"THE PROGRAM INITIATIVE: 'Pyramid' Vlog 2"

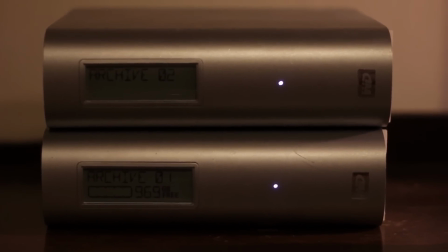0s
Hi everyone, welcome to the Program Initiative V-LOG number 2 for Pyramid.
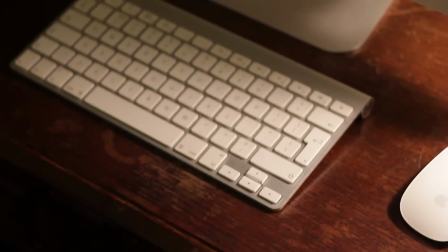6s
One of the questions we are sometimes asked after shows is how we edit and create the effects for our videos. So we are going to give you a brief insight into how we do these things now in comparison to how we used to do things. The two biggest improvements we've made are the introduction of new cameras and software.
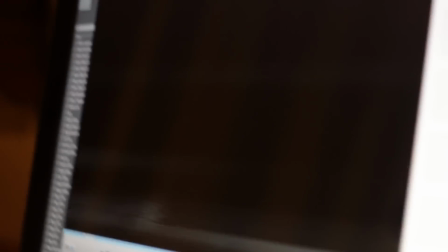22s
The video for Mercury Phase 1 went through 4 or 5 revisions over
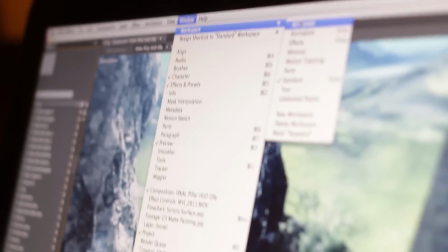28s
several years to incorporate videos which were upgraded in After Effects,
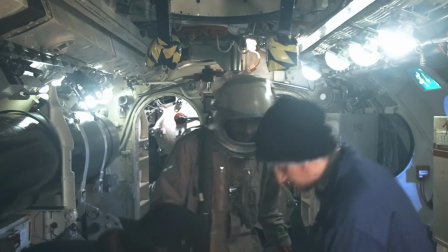34s
but all of the footage was shot using HD camcorders and edited in iMovie HD,
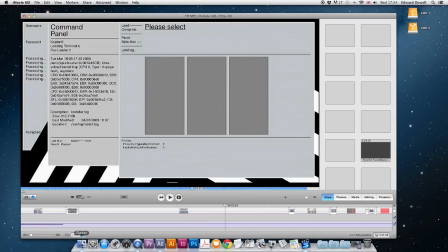39s
which was a free editing program which you could get with the Apple Macintosh.
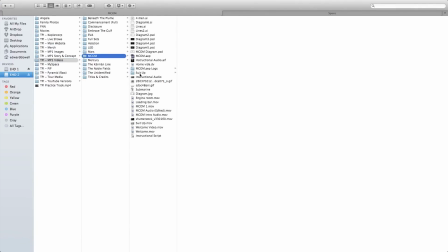47s
This made things a bit difficult for us as something like a simple animation
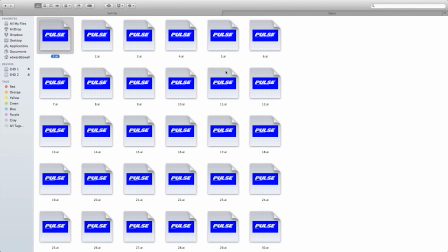51s
would require painstaking creation
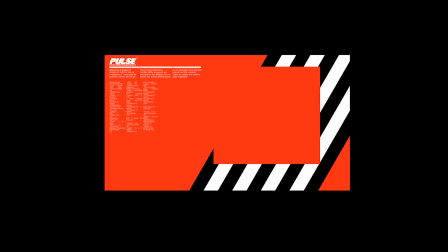56s
of hundreds of individual images which had to be strung together in iMovie and exported to look like a fluid animation,
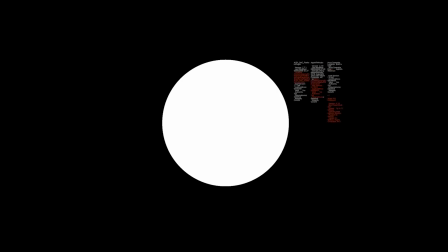63s
like a kind of stop motion effect.
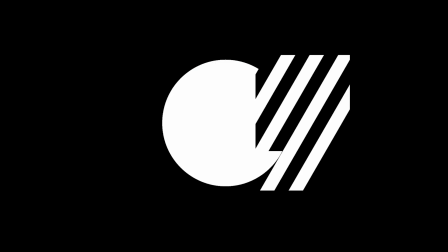66s
And it meant that we were very limited in our effects department and we were always restricted on how much of the story we could actually visualise.
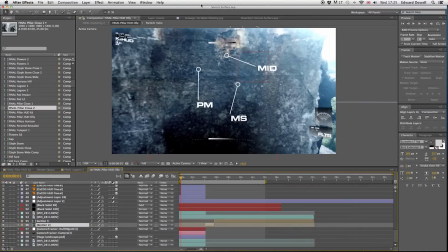76s
but we now use Adobe After Effects and Premiere which have opened up so many doors for us and have allowed us to bring our ideas to life. So here is a quick breakdown of one of our shots which will feature in Pyramid which we are filming
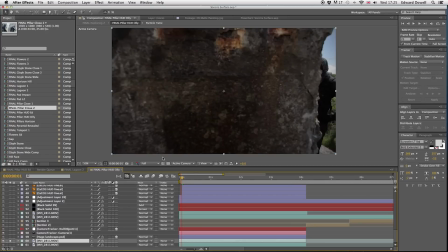91s
using Canon EOS cameras in 1080 high definition.
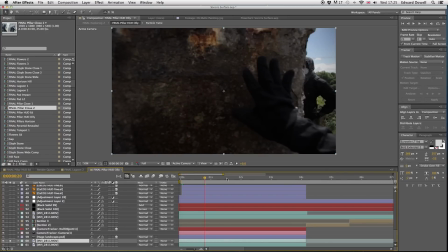97s
Here is the original shot.
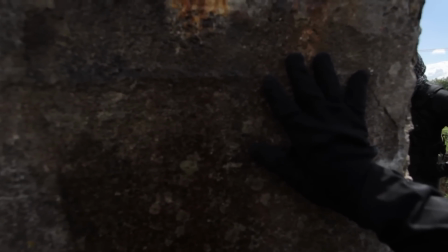100s
In this scene we have two actors who have found some ruins on another planet.
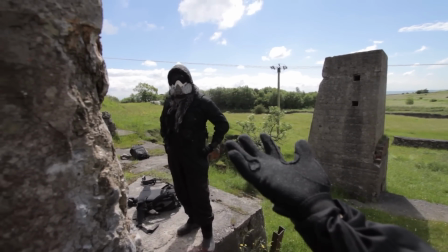108s
The first step is to make the background a little more interesting.
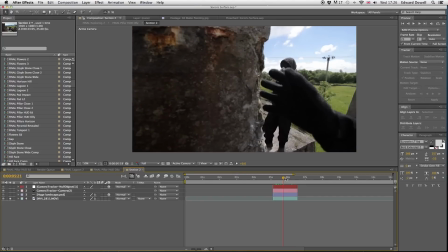111s
So firstly we have to track the shot using Camera Tracker which is a very cool plugin
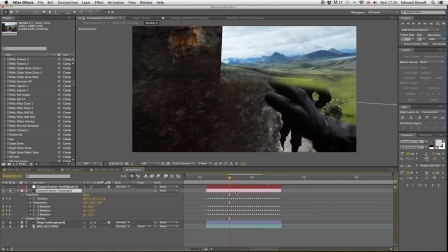117s
by The Foundry which allows you to track reference points in 3D space. Once this is done,
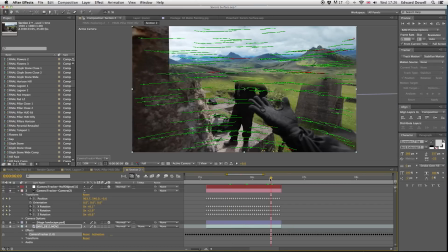125s
we can create a new background in Photoshop and then link it to one of these points, which is the easy bit. However, as you can see, the image is masking the actor in the foreground.
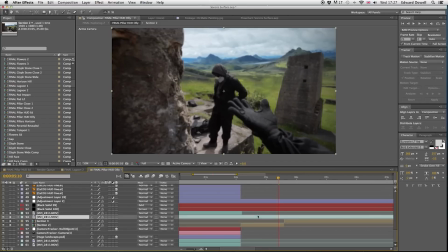137s
So we have to use the roto brush tool, which allows you to select any part of your footage and mask out the rest.
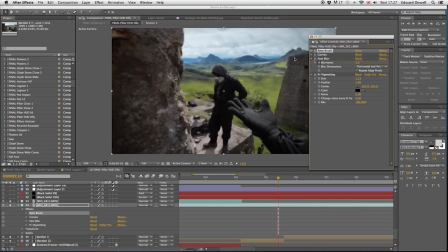147s
This is an extremely tedious and soul destroying process.
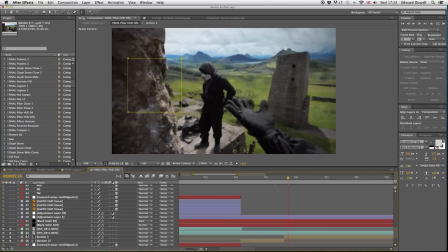152s
which can take like an hour to do something like two minutes of footage or something ridiculous. But in the end, it's worth it.
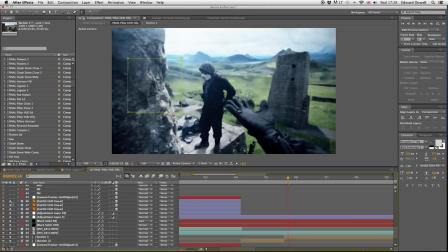161s
We can also play around with some curves adjustments and add maybe an optical flare to make the light and colour a bit more interesting. So that's the basics in a nutshell. Now we can play around with some fun stuff.
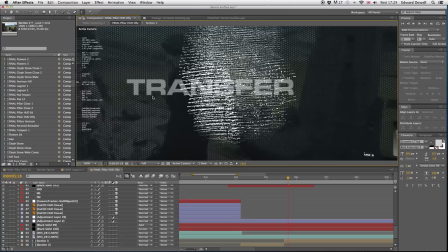178s
The characters in this scene are looking through K-Huds, which are augmented reality devices, which are integrated into their environment masks.
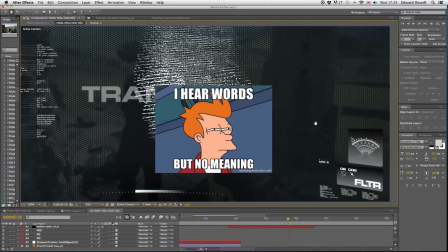188s
And they have these really cool gloves which have sensors in the palms so you can analyse material just through touch,
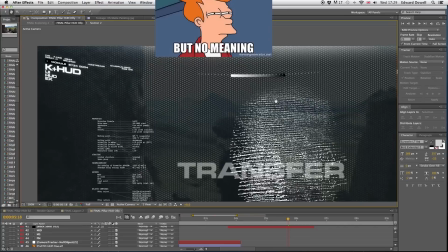196s
and it feeds back the information from the glove into the HUD.
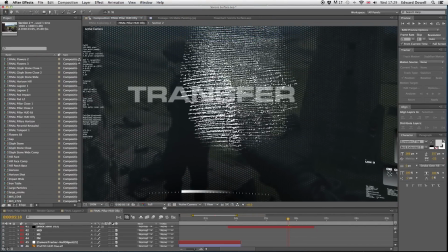200s
So to create this effect, we motion tracked the surface of the rock, or the pillar,
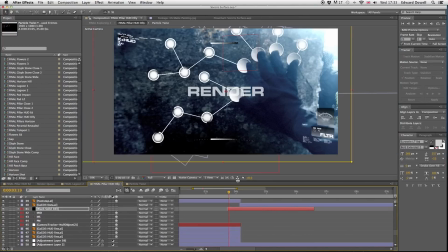207s
and attached a series of nodes to kind of show the idea
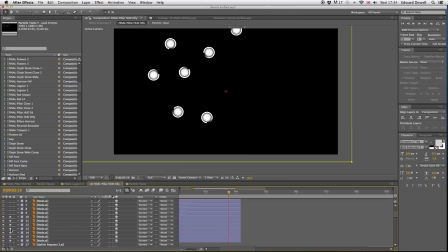211s
of contact analysis and then this information is then fed back
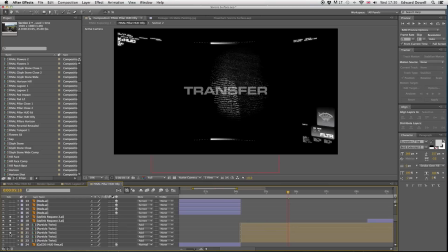216s
into the HUD which we went with a kind of cool
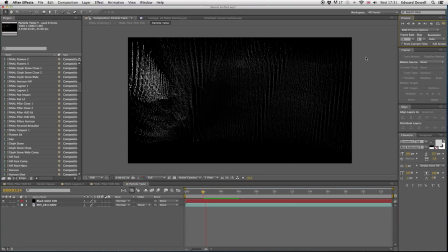220s
molecular kind of skeleton pattern type thing using a trap code particular which is another effect on another plug-in you can get for After Effects by a company called Red Giant.
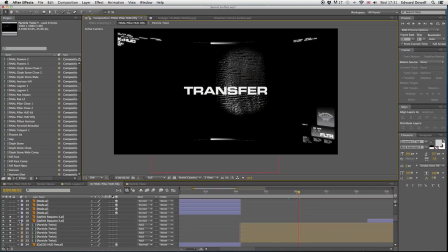235s
So but all together is a look at the final shot.